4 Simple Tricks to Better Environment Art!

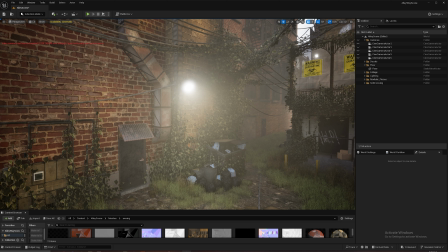So that's kind of one of the ways to approach an environment is not when you're adding detail into an environment, it's not, hey, let me add all this detail in, but where can I add my areas of rest in so that when the observer is looking at it,
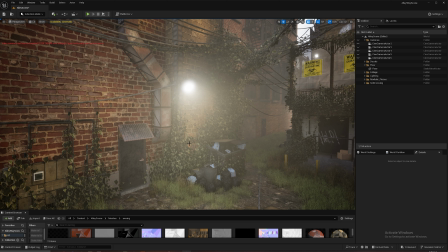we can guide them with the detail rather than, oh well, there's a path here so they must go there. Well, kind of. It's you have to think about it in the opposite way, in that how can I use detail in areas,
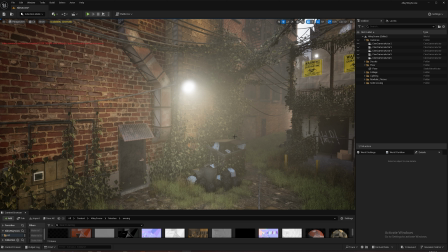or how can I use my areas of rest as focal points, or how can I use my detail to guide the viewer to different areas of rest, if that makes sense.
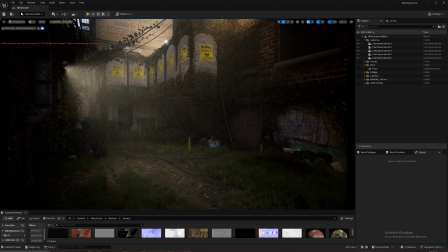All right, we're back here at the main shot that we were at the beginning of the video, and we're going to talk a little bit about all the things kind of together and why this composition works. One of the things we talked about is we isolated our areas of high detail.
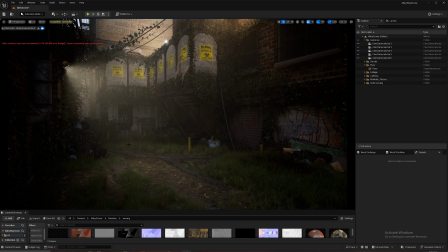So we have the high detail radiating out, we have areas of rest, we have different elements that are driving your eye throughout the entire scene. So for example, we have different sight lines, we have different color contrast, we have different ways that the scene is guiding the observer. So for example, we have this guiding line that's coming through here.
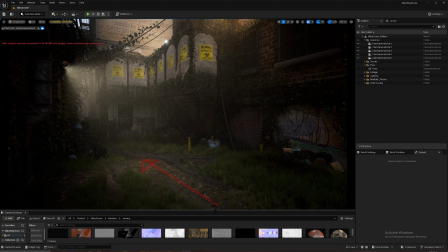It comes in, directs the eye up to here, which is being corroborated with the direction of the light. So we have this line of sight, which is being helped by the detail layer. We come in this line of sight, and then we have this area again of high contrast,
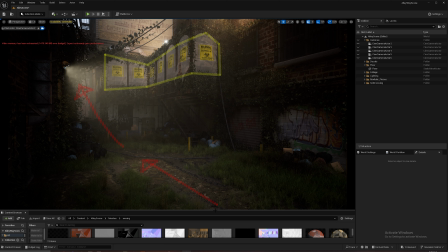of low detail, in being guided by high detail, and then a low detail again. So it's coming, our eye will come in, come up to this light, come back around, and then we have an area of low detail again that will come back down and then circle your eye through the entire scene.
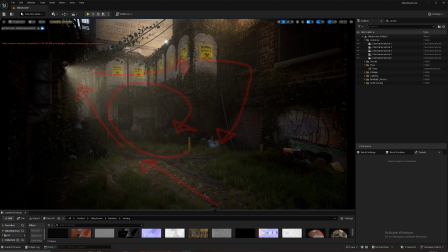And we can carry this mentality kind of across not just one shot, but multiple shots in the entire thing.
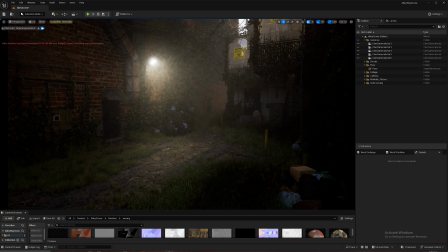So that's if we go to shot 3, we can continue that same philosophy where we have, an area of high detail right here. We have an area of high detail right here at the bottom right of the screen, middle frame of the screen.
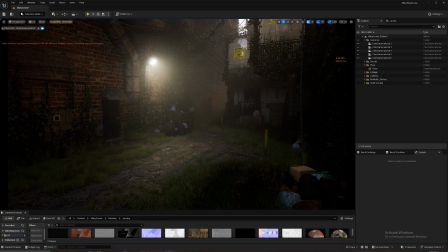But then our low detail areas, if we start here in the bottom left, it will follow the same path that we just followed in the last scene, kind of go around and then to this detail area and come up. And then we have, it could go out this way, which is not ideal,
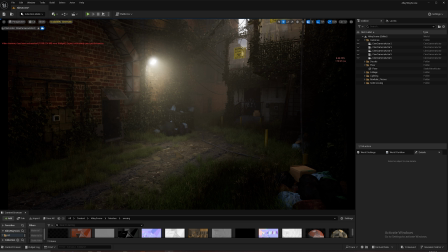but then we have same areas of low detail right here, same areas of low detail we talked about earlier before, guiding lines that bring you back in. And a guiding line that brings you back in. We have a lot of different guiding lines that can dictate you back to this
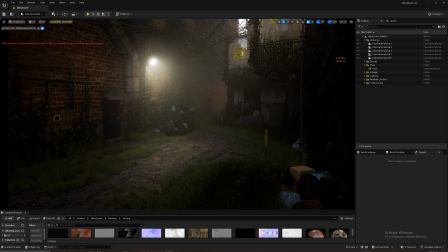region of the screen that all corroborate with those different philosophies we just talked about. Let's go to a more complicated shot. So let's go here.
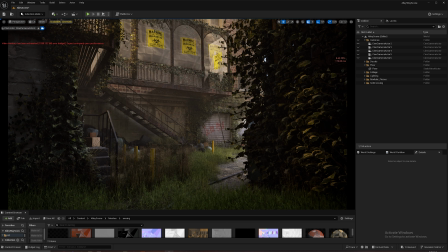So this is not a shot that I used in my final scene, but it's something that kind of also reinforces the same idea. If we just throw the camera into a random spot, then we can really look at how these ideas are working in cooperation with each other. So we have, again, a key guiding line.
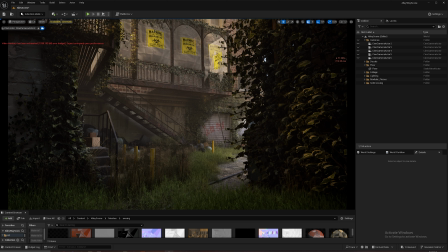We have our different contrast layers. So we have our big white door frame right here. We have our white wall. We have our high detail that's kind of silhouetting the shot in the forefront.
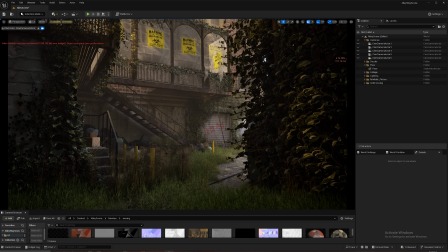We have the low detail. We have the high detail all right here that's layered out from the high detail layer, and then it's all driving you back into the center section right here, right where it says do not enter.
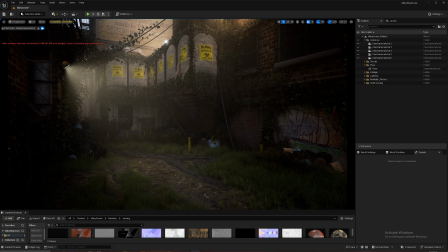If we go back to our main shot, if you just carry those 4 philosophies around, which is breaking your scenes down to a more manageable process, using negative space to drive your scene, layering your detail in an appropriate and proper way, and then using contrast, whether it's detail layering contrast, color contrast, lighting contrast, to drive the viewer,
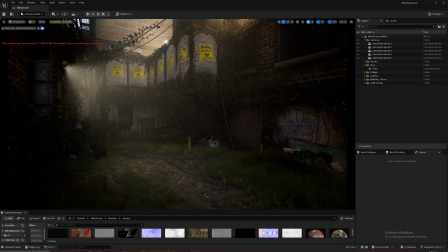you can create incredibly successful scenes out of barely anything at all.